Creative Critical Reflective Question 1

Hello, I'm Salma Ibrahim, and today I'll be answering creative critical question number 1, which is how does your product use or challenge conventions, and how does it represent social groups and issues? To begin with, one of the most significant aspects that contribute to the mirroring and usage of conventions is a camera work, for the reason that camera work is responsible for how everything on screen is displayed and presented to the audience, radiating all kinds of emotions that are within a scene, resulting in the main theme of the film being delivered to the audience. Ranging from camera shots, angles, composition, and movement, each component has a major role in delivering messages and showcasing everything that is in frame, so that the main theme and genre is reflected, in this case, the science fiction genre and dystopian subgenre.
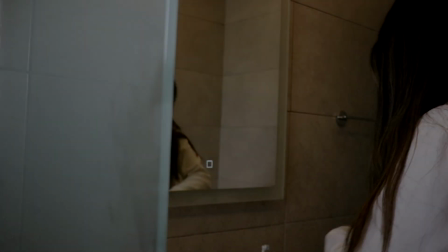All these factors work together so that all the crucial aspects of the conventions are what the audience see and interact with.
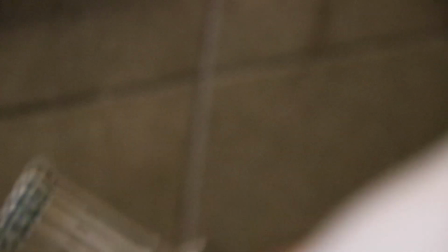In my film, the use of many different shots had to be implemented so that I could use my genre conventions.
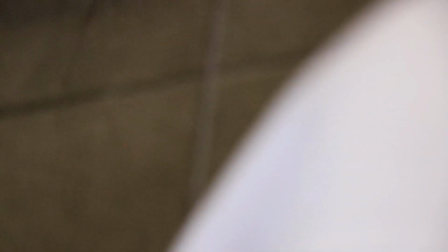For instance, close-up shots were used in my first scene with the intent of showing my character's relationship with technology and how she interacts and behaves with technology,
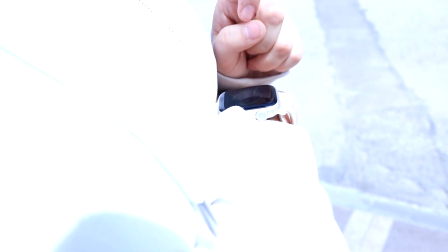making it possible for me to portray representations by simultaneously giving the audience insights into her personality and overall demeanor,
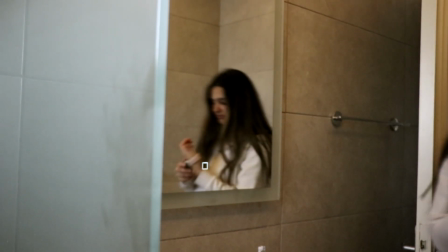giving me the opportunity to make the audience resonate and understand my character's motives and choices.
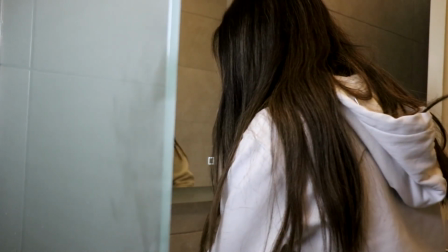The use of high and low angles was one of the most impactful aspects for me to use.
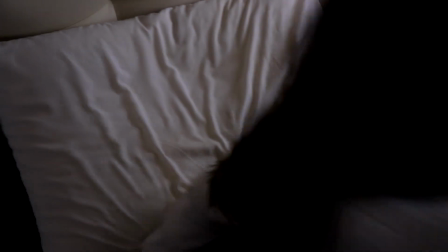In my genre conventions, both angles are commonly used, as science fiction films always contain two sides within the plot.
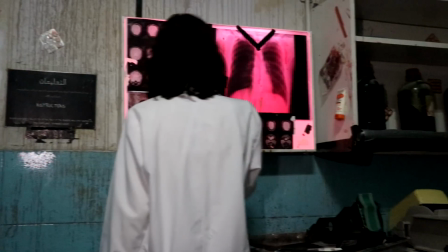Therefore, I use these angles to show the vulnerability of my main character in the face of extreme control and oppression.
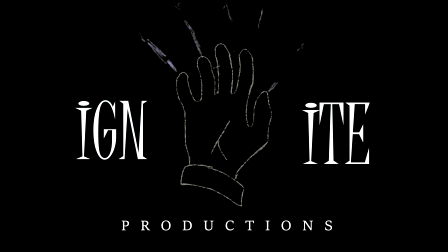Correctly framing and using the right movements made me use almost all camera shots, like medium close-ups, long shots, and point-of-view shots,
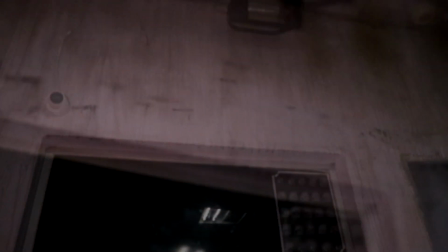which made it possible to portray the disorientation that my character felt,
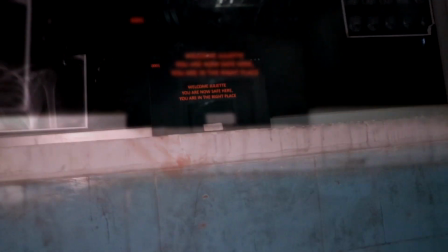making the audience see what she is experiencing while showing the psychological effect that this society has on her.
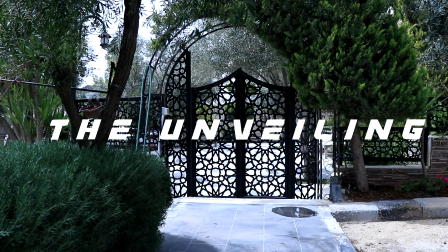And lastly, establishing shots, which made me establish the time and setting with the aim of making the audience gain a sense of familiarity and grasp the idea,
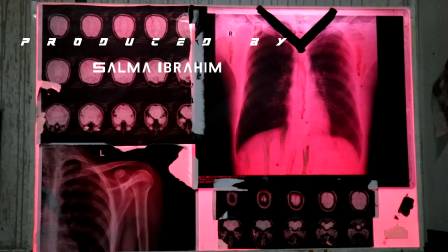which is the main theme of my film opening. As a result of using camera work that aligns with my genre conventions,
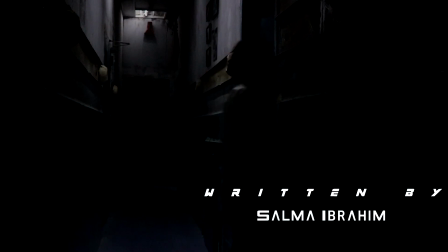showcasing the desolate and oppressive society that is at the center of my film's overall theme was achievable,
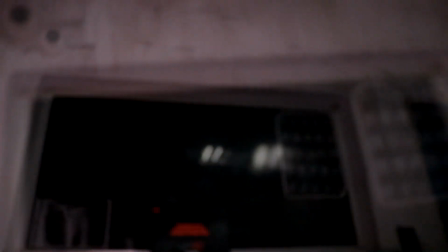as well as it was possible for me to meet my genre conventions when it came to characters,
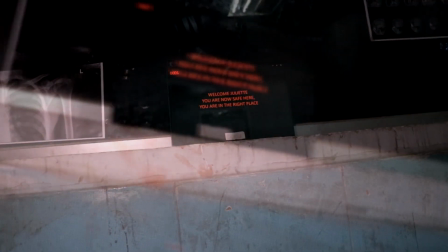showing the personality of my main character and how she reacts in a dystopian society, hinting the rebellious traits she possesses.
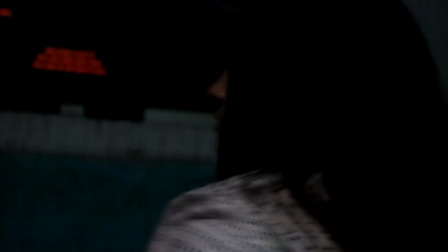In science fiction dystopian films, the sound used is a significant indicator that presents the genre of the film. In my film, the sound conventions of my genre were accomplished and widely used. In this genre, the use of sound effects is what gives the audience a sense that the film is set in the future, amongst their other purposes, which are to increase tension and suspense in the scene.
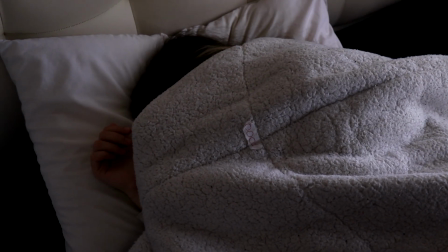In my case, I use sound effects to show both of these aspects,
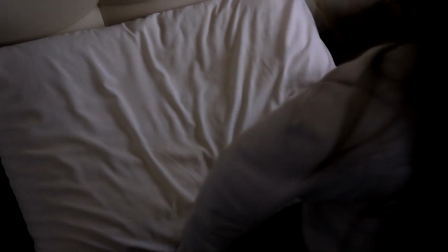increasing the sense of familiarity with the audience as they are able to gain a better comprehension of what is happening in the scenes.
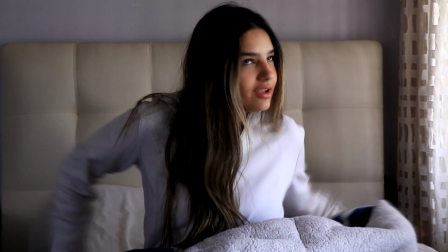Regarding the soundtracks used, which I implemented with the intention of representing the emotions that were in my scenes,
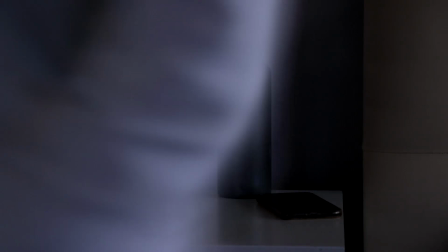drastically increasing the sense of urgency and the uneasy feeling that roams around my scenes,
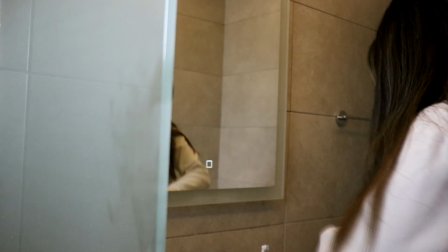my film was able to meet the conventions of my genre by emphasizing the sound while also portraying the emotions and
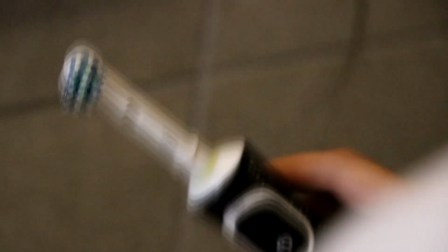experiences that my character is going through, which will eventually result in my main idea being delivered to the audience.
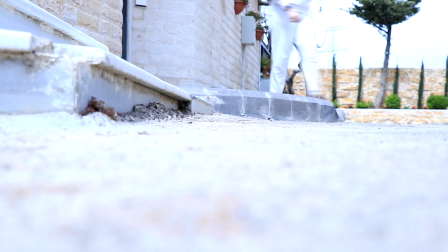To add a sense of realism, I added bird sound effects during the scene that took place outdoors.
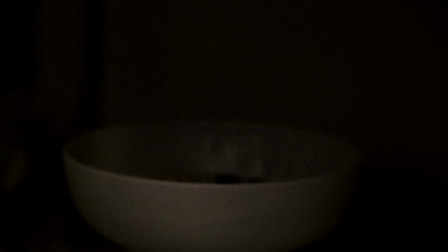I also used a futuristic sound effect for when the microwave opened. These made great use of my conventions and added sense to the scenes.
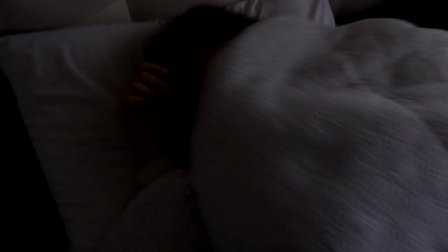The lighting genre conventions, however, were at an instant challenge in my film opening,
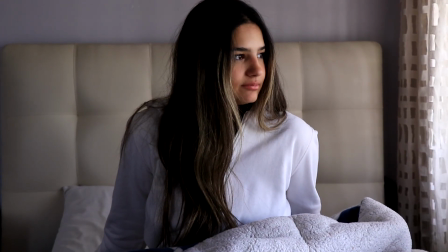only during the first part of my opening scene with an idea behind it, making the lighting appear high-key and welcoming so that I can give the illusion that nothing terrible is about to happen,
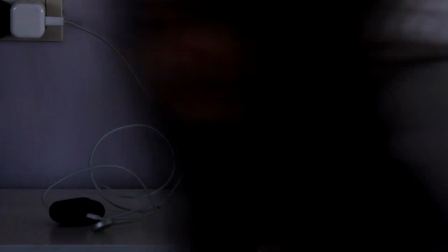eliminating all feelings of unease from the audience with the aim of giving insights or any source
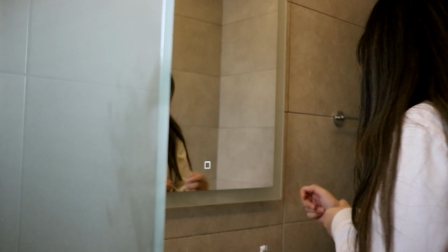of foreshadowing to the excruciating series of events that are awaiting my character in this dystopian society.
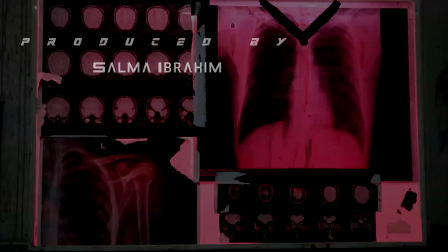Alternatively, when the scene is shifted to the other location, the use of low-key lighting and cool color undertone is shown,
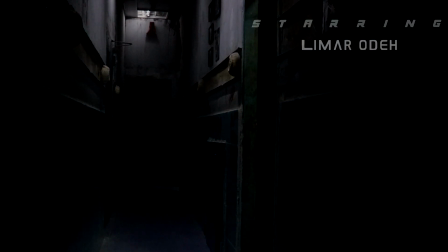making use of the genre conventions and revealing the other side of the film opening. Now portraying the desolate and suspenseful feeling that are within this scene,
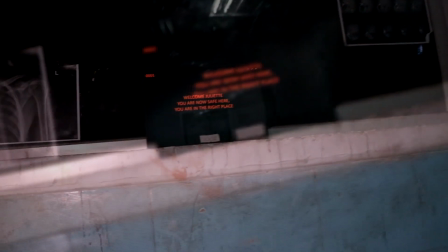symbolizing that everything has now changed, leaving the audience left with a shift so sudden, ending in a mysterious location.